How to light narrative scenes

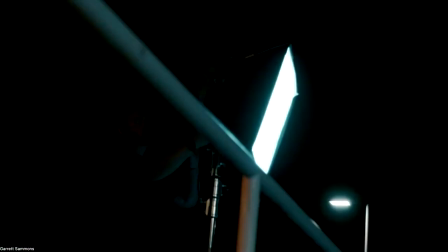8:50 We put, I think it was like a quarter stop or a half stop of magic cloth over the front of that, which again just made the surface area of that light even bigger.
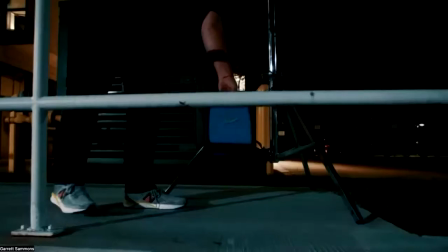8:58 And a 2x1, of course, on its own is a massive fixture. We powered it off of batteries.
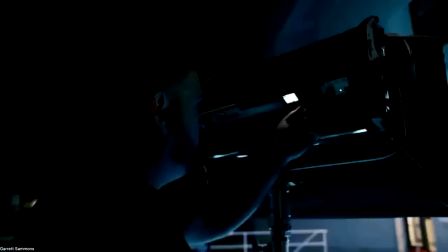9:02 In this case, we did it off of VCLX. You can also power it off of V-mount or gold mount.
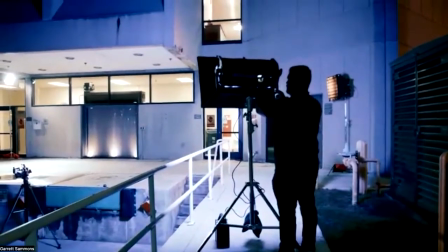9:07 And then we tuned it down to this really rich blue. Now, this is where it's a little bit different depending on the style that you're going for.
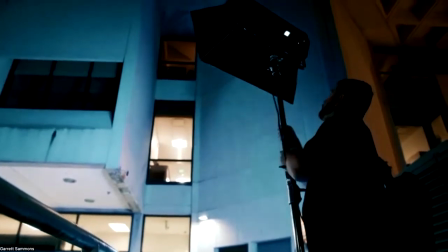9:16 Filmmakers have gels, which you can also dial in on the Gemini, which would be a metallic silver or a blue silver gel.
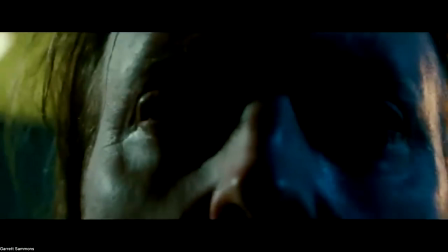9:23 Those are things that we would often use. We wanted something that was a little bit more blue, and you can see here just how blue it registers. It is a hard light because we backed that light off so far, but in general, it's much more blue than you would traditionally use. And of course, that's because we wanted to have this really high contrasty kind of look. The 2x1 soft, as well as the rest of the Geminis, all have hundreds of industry standard gels built into them. So if you wanted to use a more standard moonlight, like a metallic silver or a blue silver, you could dial those gels in very easily in the gel library. For this application of what we did, we used a feature within them called HSI, or hue, saturation, intensity. And for that, we dialed in that really, really rich blue because we wanted it to feel much cooler and grittier than moonlight naturally would. The nice thing about this, of course, is because we're in this industrial park, we don't have any mains power, right? And I also didn't bring any generators. And one of the great things about all of the Gemini lights is that they are very small, very compact, and lightweight, and also can be powered at 100% intensity off of batteries. So you saw in that little preview there that we used a VCLX, which is a massive cinema battery. Oftentimes it'll get used in camera packages and that kind of thing, but it can also take standard gold mount or A mount batteries in addition to V mount batteries. So however you want to power these lights, you absolutely can power them that way, which is great. So put it on a basic combo stand. We had it probably about 25 to 30 feet away from our actors, and that illuminated both of those spaces, the telephone space as well as the loading dock space, just with this really nice hard blue light. That was the first light, is this Moonlight. The next type of light we're going to be talking about are motivated lights. In filmmaking, a motivated light is where there is an existing light within the space that you may or may not have control over, but you then need to alter the behavior of that light. So the light is there, you can't do anything with it, but it's not pushing light where you want or how you want. That is what motivated light is. So for that, we then used a 1x1 Gemini light.
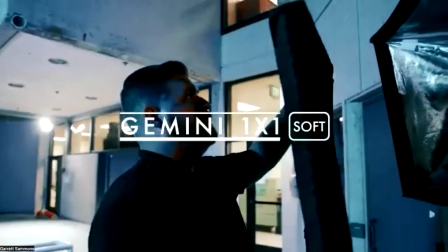11:49 This is the 1x1 soft. And in this one, we put, again, a snap bag on it, and we put a snap grid.
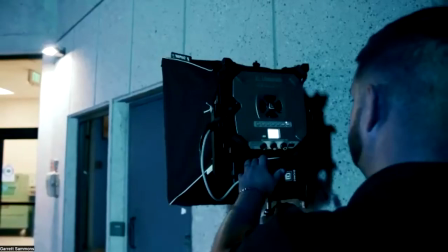11:56 So we were able to focus that light down. So off camera, there was a sodium vapor light, which is a very, very orange light.
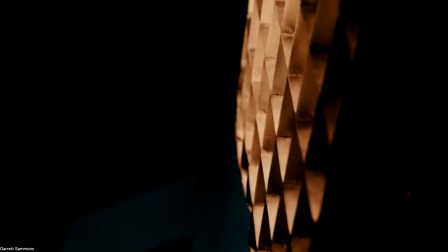12:03 And it was pushing orange light into our scene, but not where I wanted it.
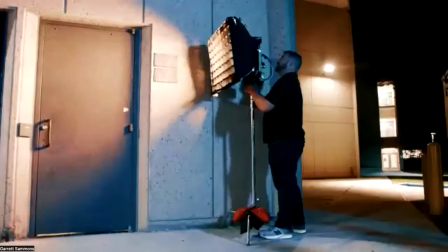12:08 So I was then able to take this 1x1, again on battery power with a V-mount battery, put it on your basic stand,
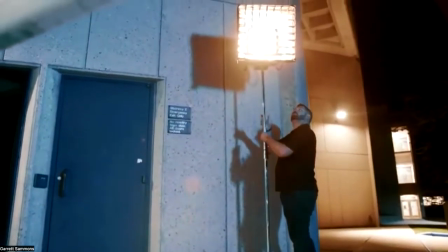12:15 and push it up about 10 to 12 feet, pointed down into the area that I wanted.
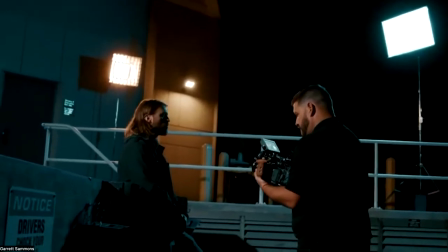12:21 Now you can see that sodium vapor light in the background there in that shot. That's the light that I couldn't control, but then you see the light in front of it, and that's the light that I was then able to motivate or use to motivate that sodium vapor look.
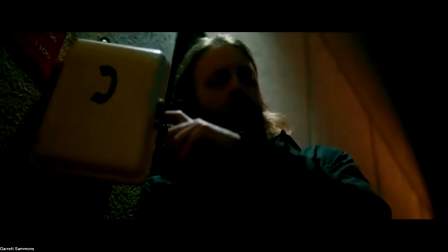12:34 And you can see how it's casting on the wall behind our subject here, illuminating that wall.
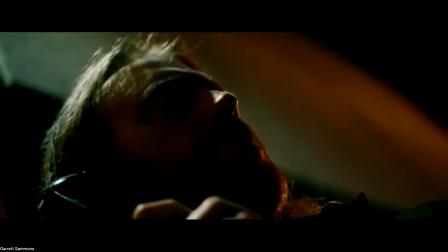12:39 So that way they're not just standing in front of a bunch of nothingness. And it complements and contrasts that white light very, very well. So you can motivate any number of lights. You can motivate lights that you can see within your scene, right?